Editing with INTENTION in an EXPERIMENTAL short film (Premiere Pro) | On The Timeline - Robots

I was thinking that's absurd because so much of life, of an argument or even just a normal conversation is we say things in different words that mean the same thing, and often when we're arguing, we're saying the same thing over and over and over, and it's not introducing new information. There's a miscommunication. So how do you explore that in a film if apparently this dialogue sort of guideline or rule is you have to introduce new information every time? And then I started hearing these two characters in my head having this argument, and they were both essentially saying not much at all, but they're just throwing words back and forth at one another, clearly hinting at something underneath between their relationship. These two characters are very good at arguing with one another, and that's on purpose, is because their relationship needs to come to an end.
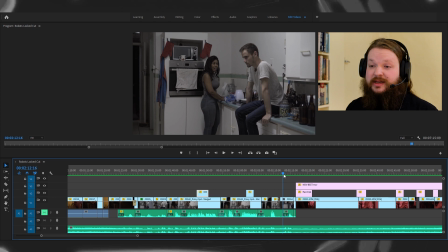9:15 And obviously, then what do you do when you're writing the story is that you need to find the counterpoint to that, and that is...
Are you like a sociopath or something?
new love.
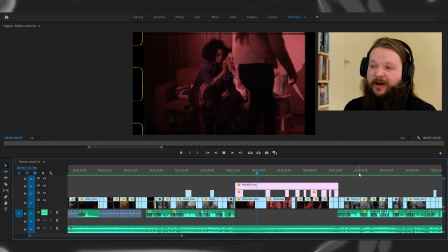9:27 A note about these sequences, obviously filmed in slow-mo, it's hyper-real,
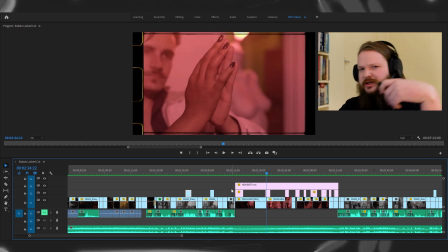9:33 which is another juxtaposition because the previous scene was regular motion, it's under this harsh lighting.
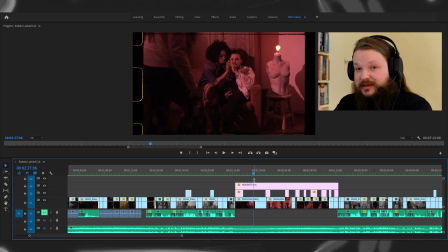9:40 I approached the dialogue scene and this scene differently when we shot it.
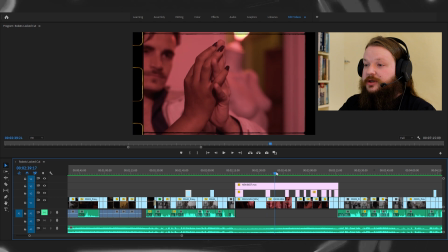9:45 I left these scenes, these shots that we took long, and I had
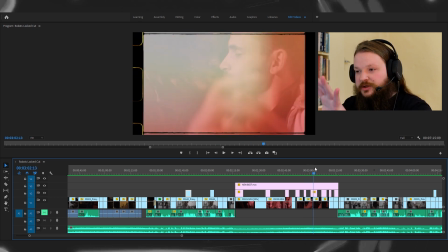9:55 cinematographer Louise have a sort of floating camera
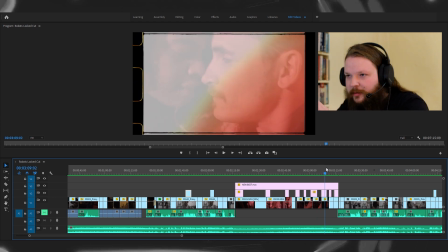9:59 capturing these small intimate moments that I then interweaved, which is juxtaposed with
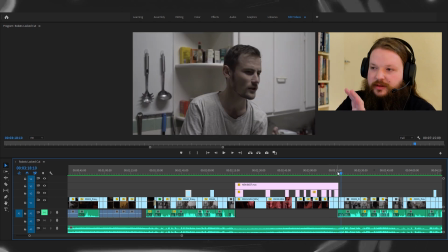10:06 this scene. So really think about how you approach a scene in terms of in pre-production and when you're shooting it, even when you're writing it. I do believe that screenwriters do need to know a lot about editing because it's a visual medium and editing is a bigger part of filmmaking in terms of how meaning is created.
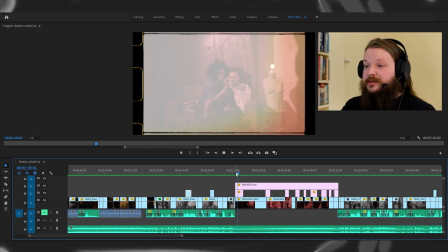10:26 Another note about these scenes is if you see in the script here,
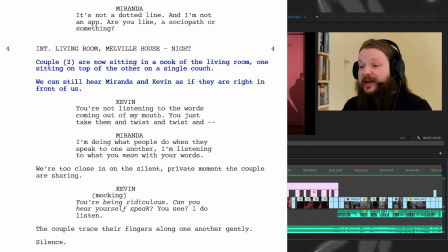10:32 I had some of the dialogue fight between Miranda and Kevin play over these scenes here, because I was thinking as I was writing it,
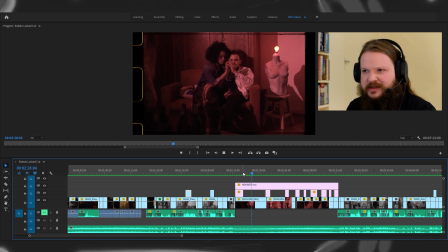10:40 oh, this is a nice way to juxtapose.
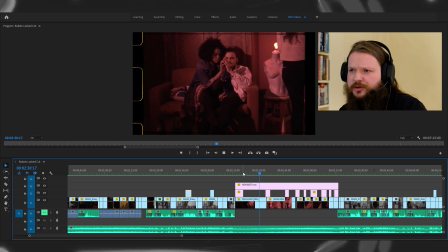10:42 I'll have the argument play over while I see this new couple start to have an unspoken moment.
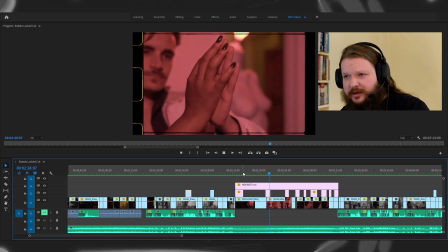10:49 So there's the juxtaposition of the spoken with the unspoken moment.
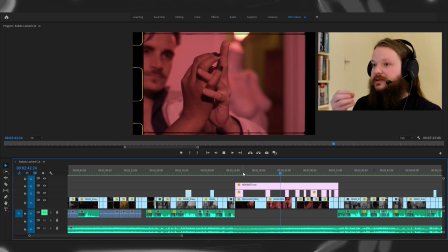10:54 I edited it that way and it was just like way too much. Way too much. If you want something to be overstimulating, it needs to have the intention as to why it is overstimulating.
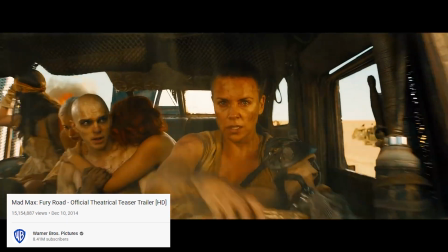11:08 Even something like Mad Max Fury Road, which is very like high octane energy, very huge and operatic,
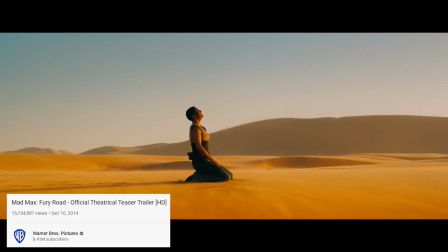11:16 has those moments where it slows down and you really feel those moments, that ebb and flow. And that doesn't just mean cutting. It can just mean an overstimulation of information.
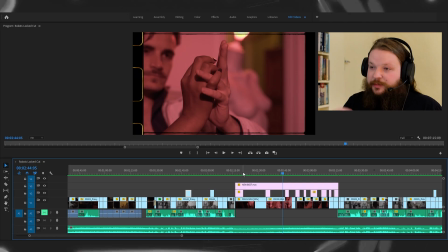11:30 And I felt that the dialogue argument playing over this as it was written in the script was just, you could not process what was going on.
I'm listening to what you mean with your words.
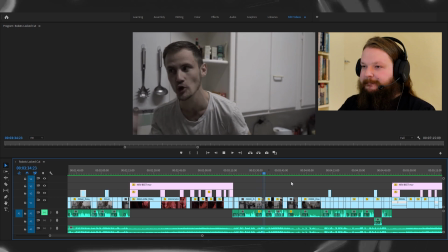11:45 You're being ridiculous. Can you hear yourself speak? You see, I do listen.
So we see it gets more
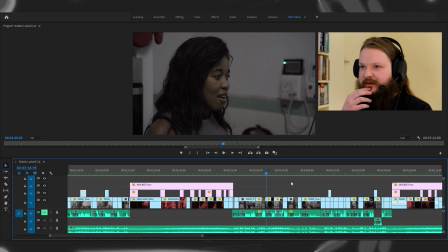11:53 intense and at least I hope start to feel that they're almost like speaking in circles, you know what I mean? That it's this sort of endless cycle.
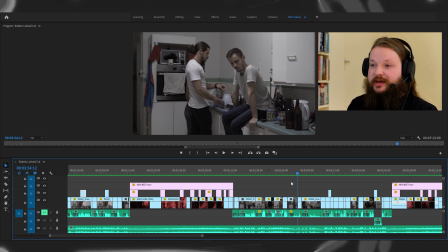12:05 As I said before, the other character comes in and it breaks that sort of back and forth. So we get that ebb and flow here and we introduce a new element.
Please get off the counter.
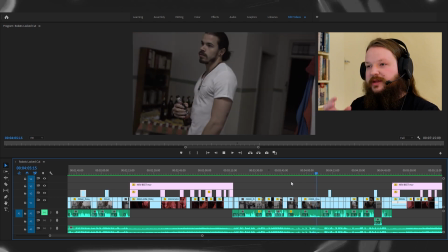12:19 A note about this here, right?